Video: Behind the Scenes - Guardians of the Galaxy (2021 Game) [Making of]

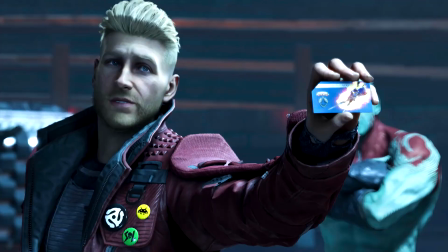(5:03)
We researched a long time with that, but eventually on the team,
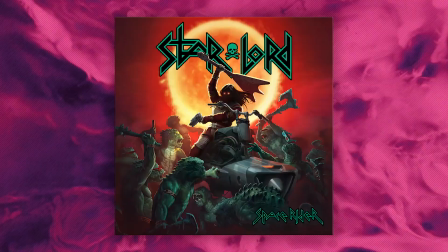(5:06)
me and other people started having this idea of what if Star-Lord's favorite band when he was a kid was actually named Star-Lord.
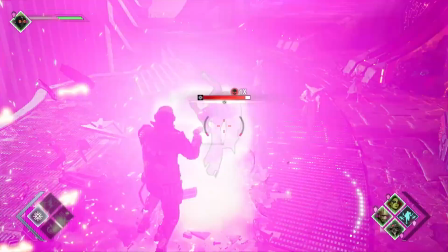(5:14)
Everything from then just kind of exploded, and we found his obsession with Star-Lord the band,
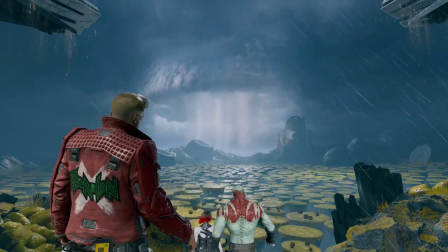(5:20)
his 80s style, all this explained his design by him putting the patch of his favorite band in his jacket.
Sun-Lord, right? It's Star-Lord.
We peppered his design with little Easter eggs from the 80s,
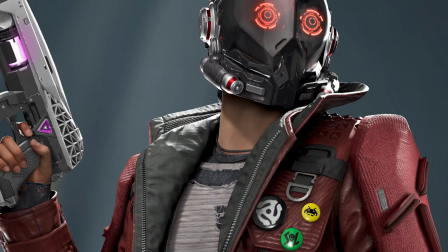(5:34)
which with pins on his lapel and of the vinyls from the 80s and the Space Invader icon and his, of course, his Star-Lord pin.
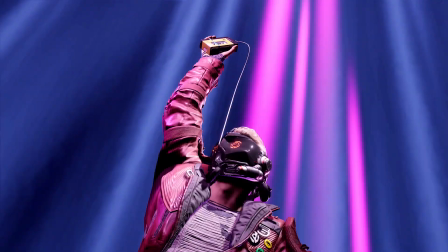(5:43)
I guess the word that would define the design of Star-Lord the most would be space metal. Yeah, like rock and roll. Storytelling for the design of the Guardians then became really important.
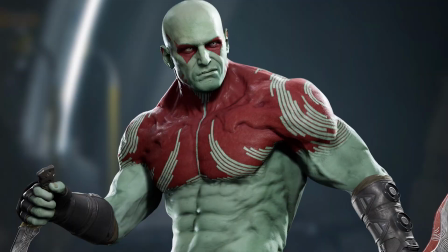(5:56)
From Star-Lord then we found a bit Drax with his tattoos.
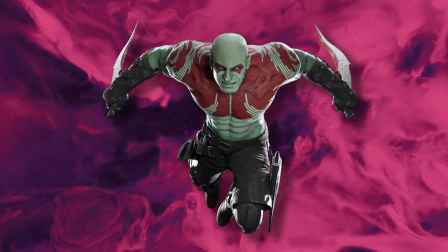(6:02)
In our design we actually have a backstory that the tattoos are circular in nature, and every circle he adds means he won a battle, which also informed the environment of Katath, his home planet,
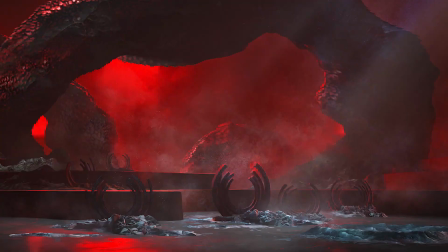(6:16)
which everything is based on these circle designs, the tombstones, the arches. So all the architecture was then derived from the tattoos.
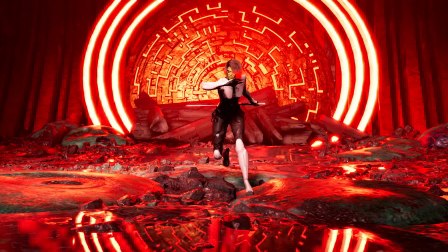(6:27)
As for Gamora, it was very important. We had to give her a very strong, powerful look.
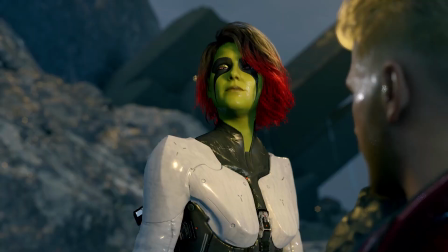(6:32)
So we came up with the idea of going back a bit to what they had done in the comics, and we were really inspired by one of the looks of the black and white armor.
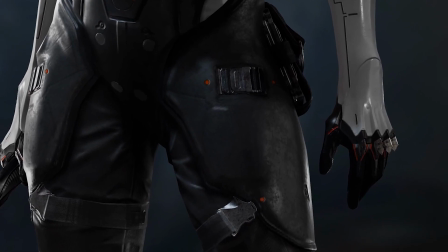(6:41)
We even had little touches of like American fists on all her knuckles, on her feet, which emphasizes that she's ready to punch, kick, kill at any moment. As for Rocket, I'd actually have to say that Rocket
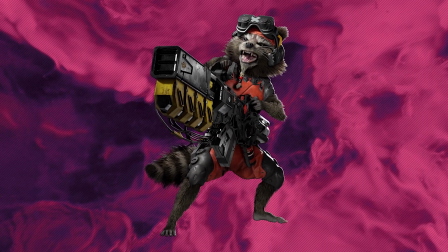(6:57)
was the easiest one to nail to as a design, because he's so upfront in what he likes.
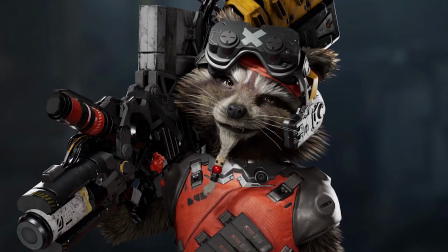(7:04)
He likes explosions, he likes grenades, he likes to tinker. So, of course, we needed to put that on his design.
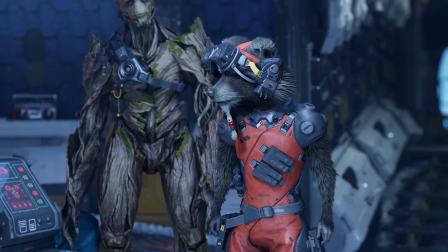(7:11)
We needed him to have his goggles because they're actually gameplay related.
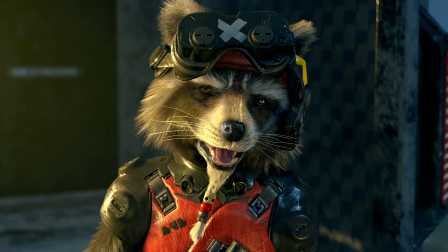(7:15)
We have a goatee that he actually has some beads that looks like Groot because, you know, they're best friends.
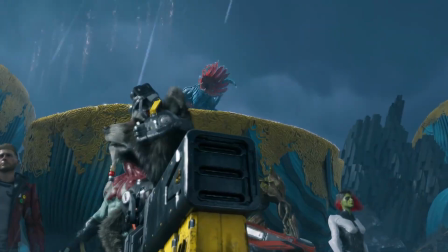(7:21)
And then, of course, he has his gun that transforms into his backpack,
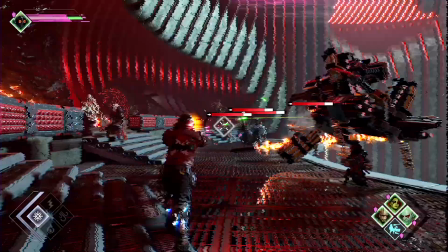(7:26)
so it's always ready for action, transform, and of course, the gun is twice his size.
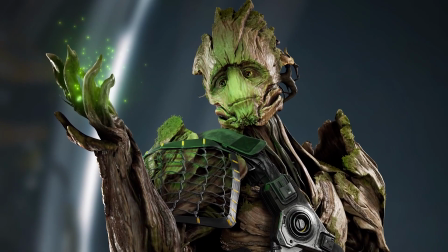(7:32)
Groot was weirdly the hardest to nail. We wanted him to have more armor platings and almost feel like he was a big mech.
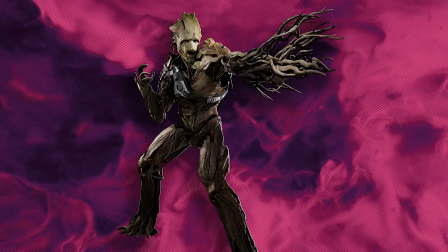(7:40)
What we came up with is, since him and Rocket are best friends, we thought that Rocket should always be customizing Groot in the sense that it's his mech.
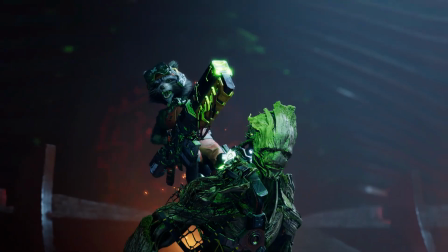(7:49)
Therefore, he added a harness to him so he could grab onto him, stay on him, use him as a turret.
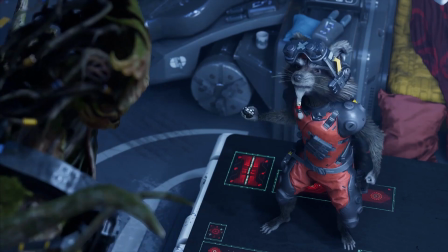(7:55)
And all this is related to gameplay as well. It's not just story. So Groot and Rocket are intertwined as designs. Hi, I'm Steve Shipkowski. I'm the senior audio director on Marvel's Guardians of the Galaxy. The music, it's definitely infused in the DNA of this game.
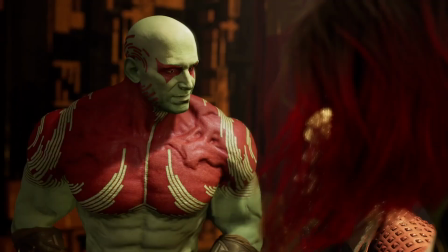(8:13)
The Guardians are pretty much a rock and roll band. They are a band of misfits that found each other and have a common goal.
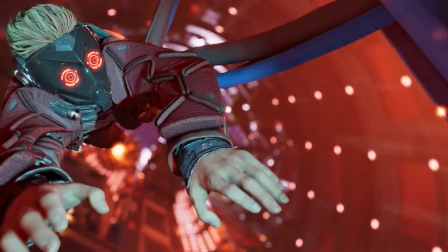(8:20)
With Guardians, the music goes beyond what a normal score and soundtrack would do.
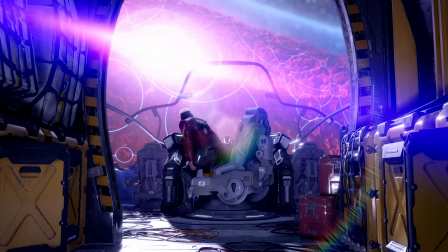(8:26) It's like rock and roll, man. It's the sights, it's the sounds, it's the smells. The ones who get it, they get it here.
Our composer, Richard Jakes, is an amazing, amazing talent.
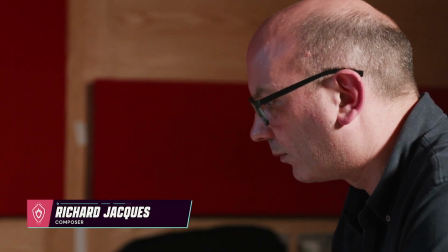(8:38)
When I heard Richard's theme for the Guardians, which at the time he had just called Hero Theme, that was it.
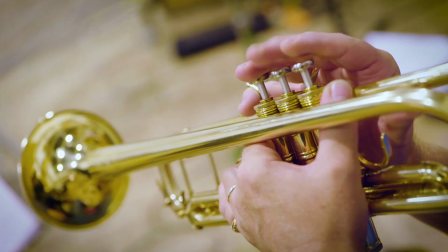(8:45)
I was done. I wanted this game to feel like a 22-hour film.
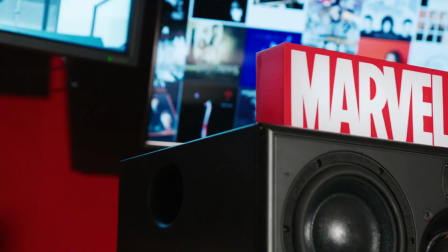(8:50)
I wanted it to feel big. You could sit down and watch somebody play and enjoy it as if you were almost watching a movie.
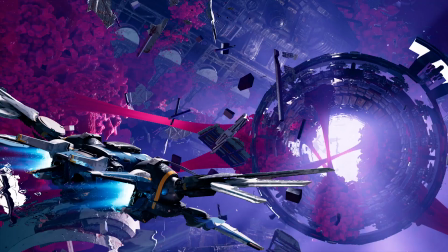(8:57)
Richard's music brings an epicness to this game.